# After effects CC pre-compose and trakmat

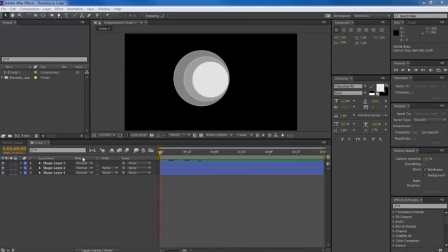(0:00)
Hello, welcome to Clarity Design. We're looking at the idea of pre-composition today, and I've got a couple of things set up ready to go. We're going to get straight into it. We're on After Effects CC, and I've got a pre-made composition here.
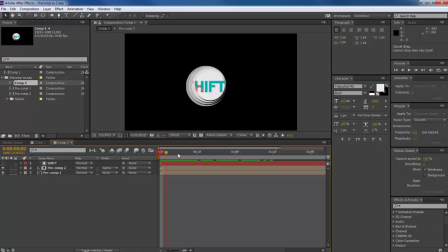(0:14)
Let's just open this one up. So this is something I just made quickly to show the kind of fun effects that you can have by using this way of grouping layers together and playing around with them. So I just made something very simple there that we could we can see some kind of effects that we can play around with.
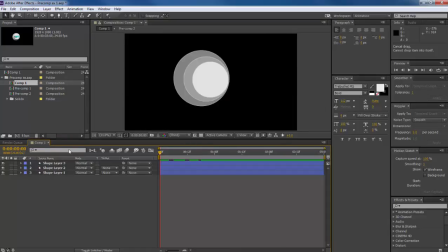(0:32)
So what I did was I've started off just starting in the middle a little bit here to save some time, but I've started off by animating. You can see the front circle, which is white, and the back circle, which is a darker gray, and all I've done is animate one moving across to the other.
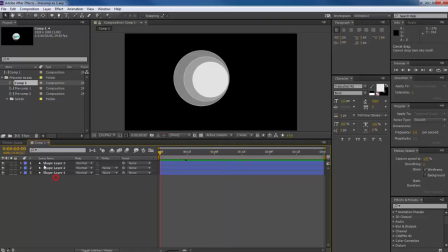(0:46)
Now, to get an increased sense of depth on that, I can right click here,
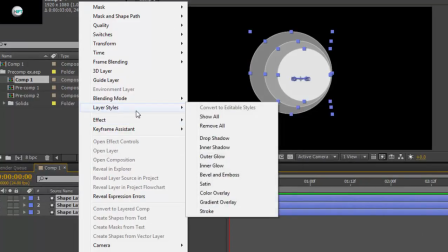(0:52)
and I can use these effects and layer styles that we've got, very similar to Photoshop. So I'm going to layer style. This is on the right click with the layer selected, and I can do a drop shadow.
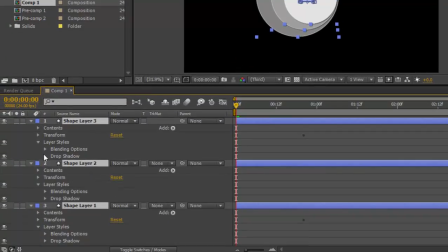(1:04)
Now, that's just going to help me. Let's just go into that. Because all the layers selected, if I change one, it will change all of the layers.
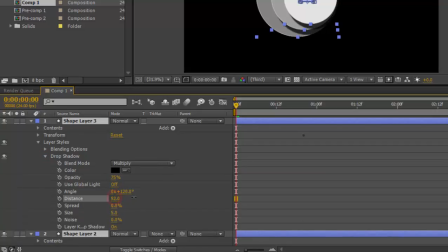(1:10)
So in just there, I'm going to increase the distance, not too much. Just increase the distance a little bit there, and we can change the spread a bit. So I'll play around with that size. There we go.
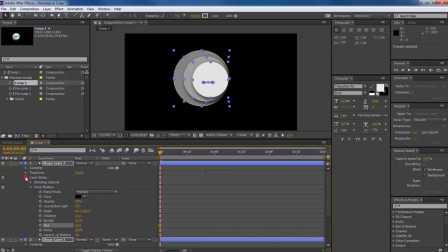(1:25)
So I've got something nice going on. So I can close all those up again. So now I've got layers. I've got them with shadows, looking quite nice. The animation is working pretty well. If I wanted to play around with what that animation looks like, again, select all of them.
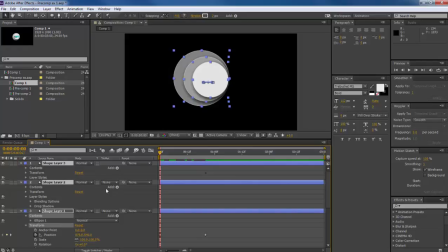(1:45)
I'm just going to add an ease in and ease out on those keyframes.
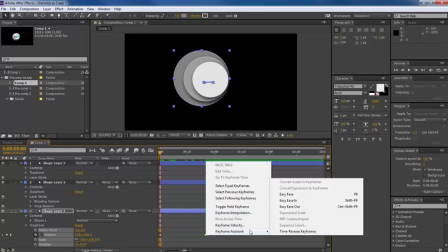(1:51)
So right click keyframe assistant and easy ease,
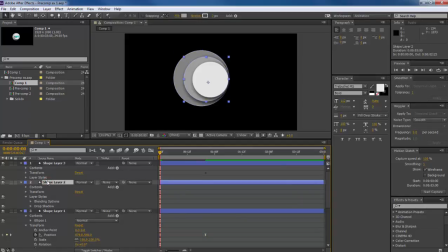(1:58)
and again you can do the same with the position on each of these. So pressing P will bring up the position slider. Oh, this one hasn't got any animation, it's the middle layer, so it doesn't move. And again, this layer, P, and select those and right click and keyframe assistant easy ease.
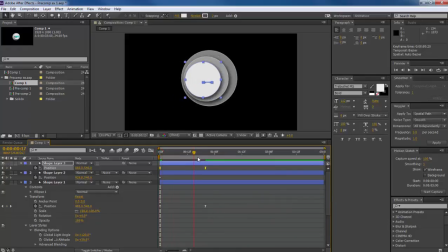(2:17)
So that's just gonna help it kind of speed up and slow down nicely. So if we look at the graph editor, you can see now there's some nice curves going on here. It'll just look a little bit nicer as it plays through, slows down, speeds up towards the beginning, makes it a little bit less jarring.
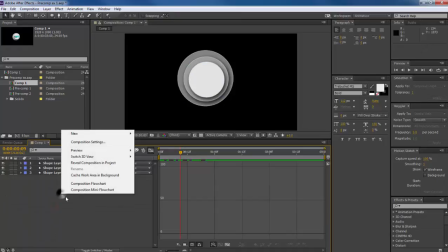(2:31)
So we need to make a text layer. So this is going to be our layer that says shift.
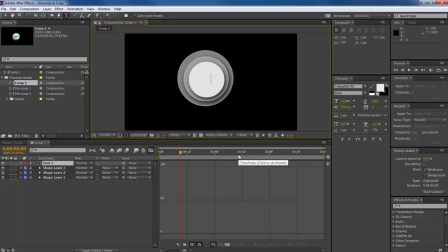(2:37)
So I just right clicked and made a text layer there, shift. Okay. And that one can be over here, and we can drag that up.
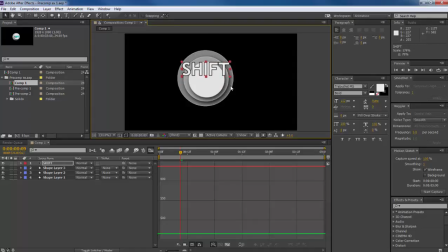(2:51)
Now, when you are rescaling, using the shift key actually really helps quite a lot to hold things in proportion. So I'll move that into the middle there. We can see shift is now over the top of the text.
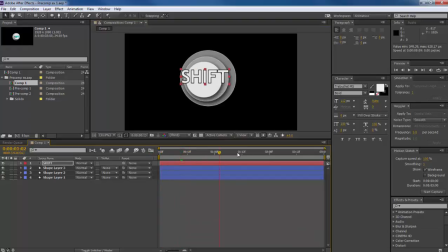(3:03)
Now that looks all right. Let's get rid of this graph. So that looks okay, but obviously what I wanted to do was actually put some of this animation inside the shift. Now there's this thing called a track mat. You won't have this display. Yours will be like this if it is when you open the composition the first time.
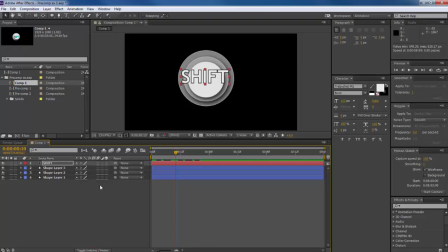(3:20)
So switching between toggle modes and switches. We've got various options here. This is three-dimensional layers. We're not interested in that at the moment. What we're interested in is trakmat and the ability to trakmat. Now, if I put this onto trakmat alpha, this doesn't do exactly as I wanted it to do.
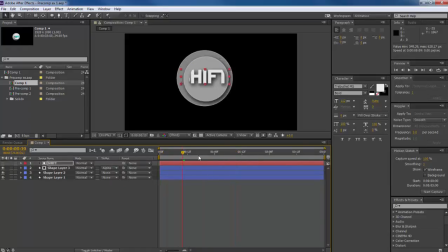(3:39)
Obviously, it's cutting off some of the outside edge, and it's showing us something that's not quite right. To get trakmat to work across all the layers, we need to precompose this stuff.
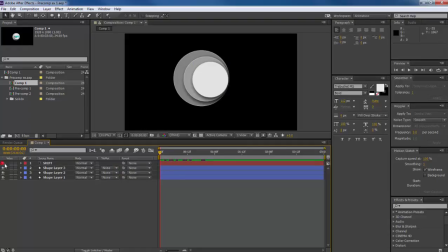(3:51)
So let's switch that off. Precomposing is very similar. Two, you have to switch that visibility, that layer back on when you switch that track mat off. Yeah, sorry, precompose is the ability to group layers together and to compress them into kind of one visual layer in this composition. It's very easy to do.